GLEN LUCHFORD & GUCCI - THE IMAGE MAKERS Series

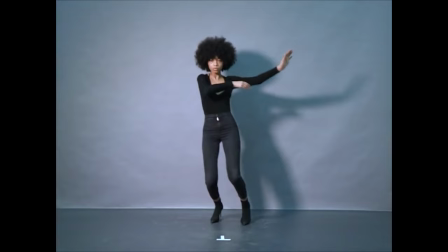20:36 And as I said, the campaign featured a diverse cast of models, or most of the models were of colour,
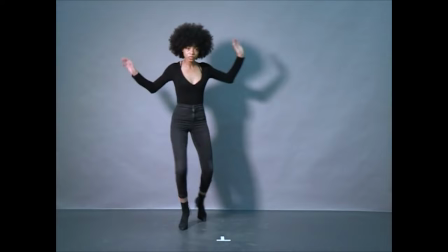20:43 and also showcased a range of Gucci's very eclectic and retro-inspired designs.
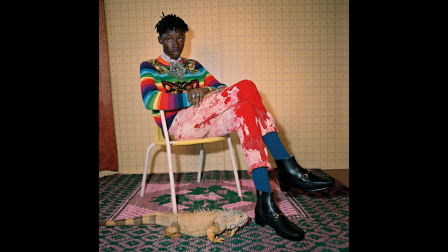20:48 The images of Luchford captured a sense of nostalgia while infusing it with a contemporary twist.
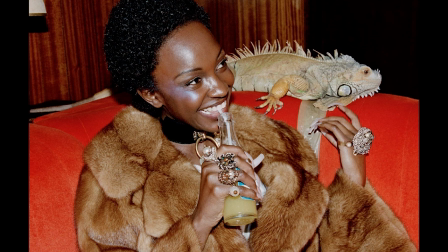20:54 And the bold use of colours, intricate patterns and flamboyant styling create a visual feast which transported the viewer to a bygone era in a different part of the world, in a different part of time. Now, soul scene made a significant impact on the culture because it challenged traditional fashion norms.
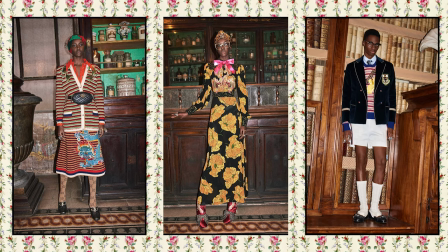21:15 And the campaign defined the world's, I guess, beauty standards.
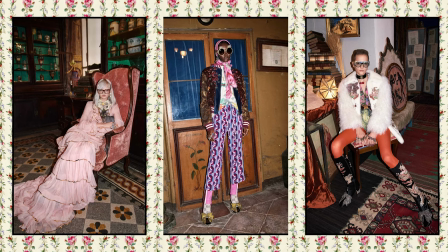21:20 And the representation of models and dancers from different ethnic backgrounds, body types, ages,
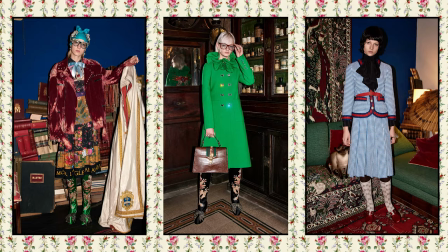21:25 sent a powerful message of acceptance and empowerment.
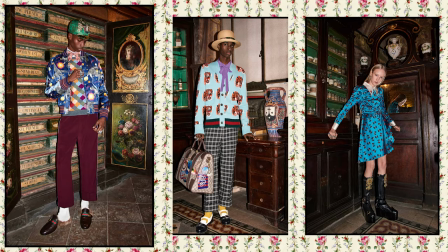21:29 And moreover, the campaign, I guess it embraced the spirit of these subcultures and their influence on fashion.
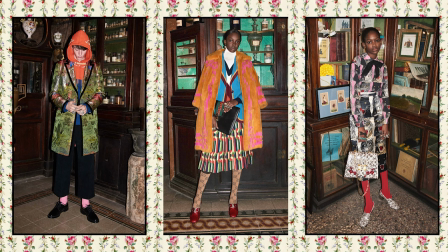21:35 And the Northern Soul movement, with its emphasis on music, dance, and individual expression,
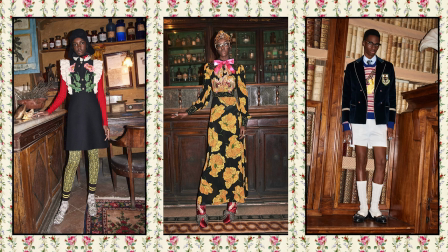21:41 served as a powerful metaphor for Gucci's own creative journey.
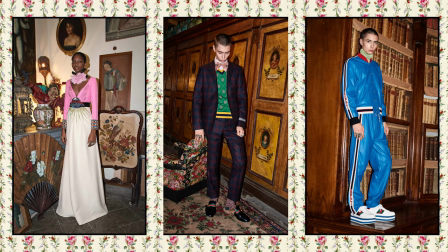21:45 And by aligning itself with this subculture, the brand demonstrated its commitment to authenticity,
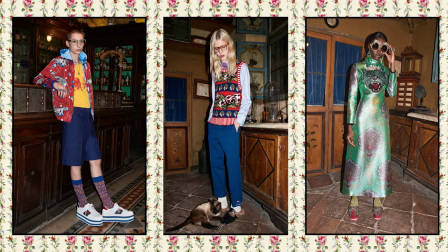21:52 creative expression, and I guess diversity. And if you haven't seen it, Google it.
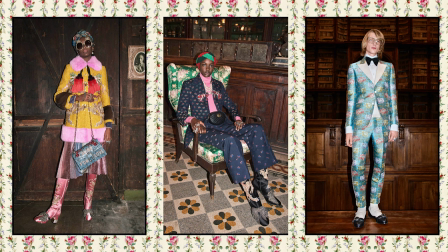22:00 Soul Scene, Glen Luchford, pre-fall 2017. And it shows, you know, how clothing can become a vehicle for personal identity and self-expression, just as dance can.
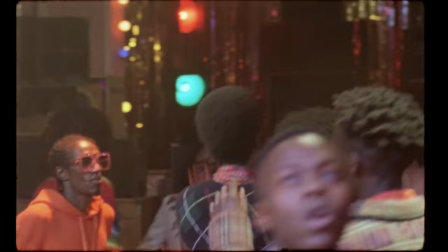22:14 What can you say about Luchford's image making? I mean, it was impeccable.
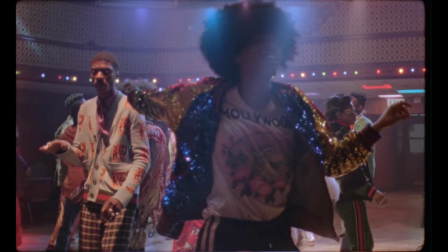22:19 It was brilliantly shot, captured from different angles. You got the whole dancing.
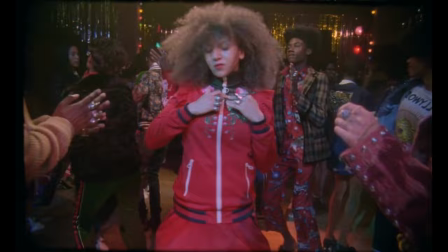22:24 You felt as though you were one of the dancers in the hall. Dynamic poses and dynamic dance moves.
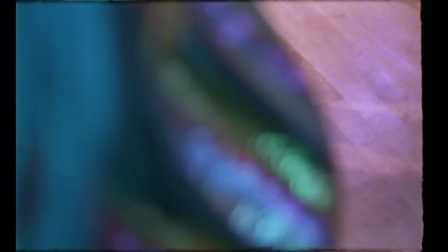22:33 It moved away from the static poses and aesthetic commonly associated with fashion photography.
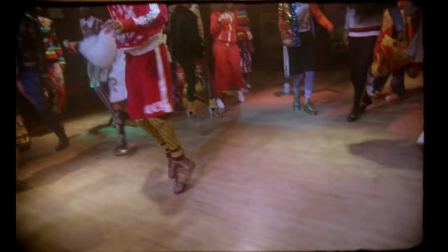22:38 And this departure from the norm not only made the campaign, I guess, visually captivating,
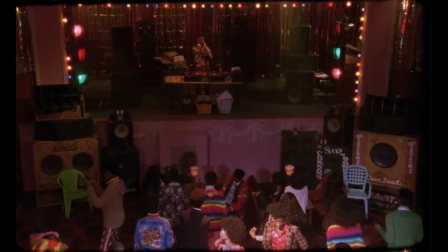22:43 but also reinforced the idea that fashion can be a living art form that thrives on movement and individuality.
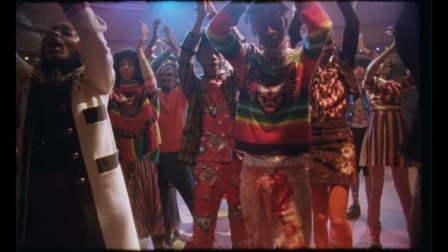22:52 And it's the whole soul scene, I can't say enough about it because I love it. Soul scene stands as a testament to the power of creativity and storytelling and obviously inclusivity in fashion.
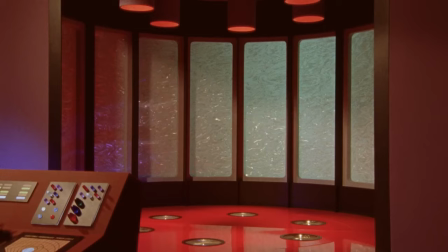23:05 Then there was the Gucci Fall Winter 2017 campaign where Luchford portrayed a
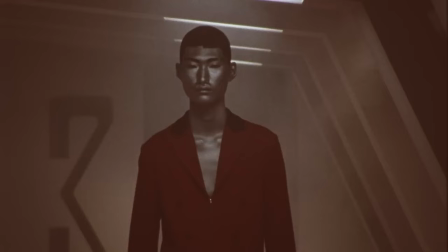23:11 retro-inspired aesthetic with a mix of bold colours,
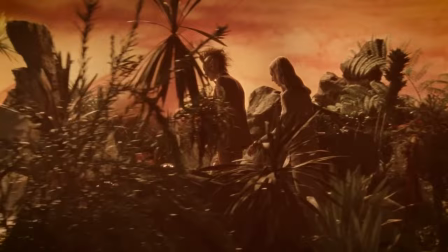23:14 patterns and eclectic settings, reflecting again Alessandro's ongoing vision for Gucci.
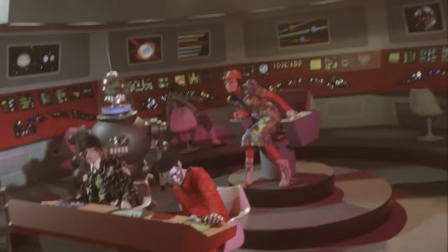23:21 And the models in that campaign included Ellen DeVere, Giselle Fox, Nicka Cole and others.
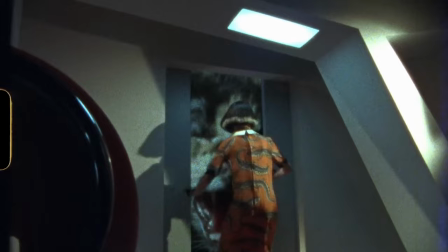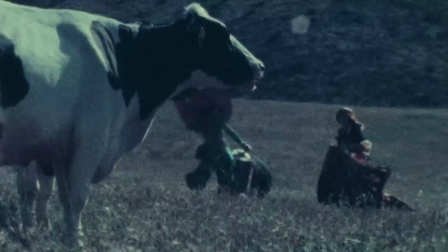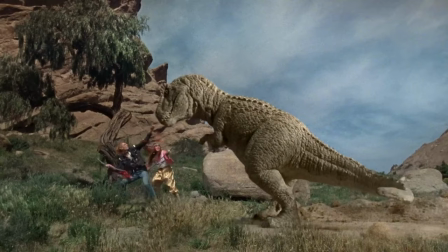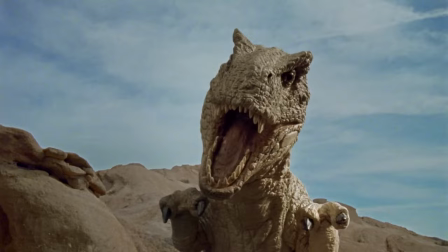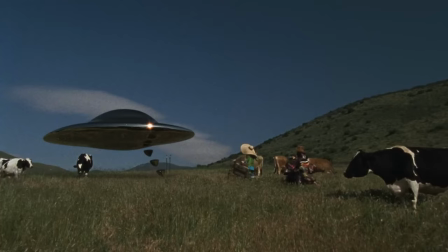23:56 So I guess when you look at the legacy and impact of this collaboration, it's definitely left a mark on the world of fashion.
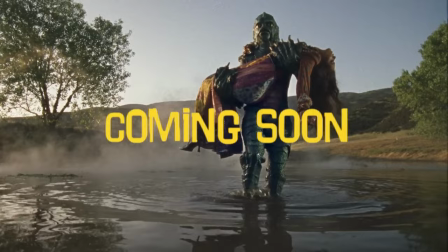24:04 And their campaigns have received widespread recognition, winning awards and influencing other brands and photographers.
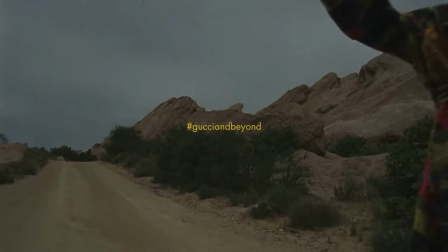24:12 And in the process, they kind of redefined Gucci's visual identity, making it one of the most desirable brands and influential luxury brands of the 21st century.
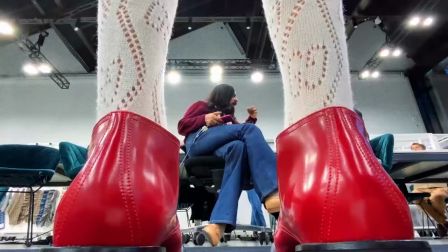24:22 So it worked and it paid off. And they got the results in sales.
Strano e bello. Più strano sei, più bello sei.
So the partnership, to sum up, has been like a match made in heaven. It was a transformative force in the fashion industry.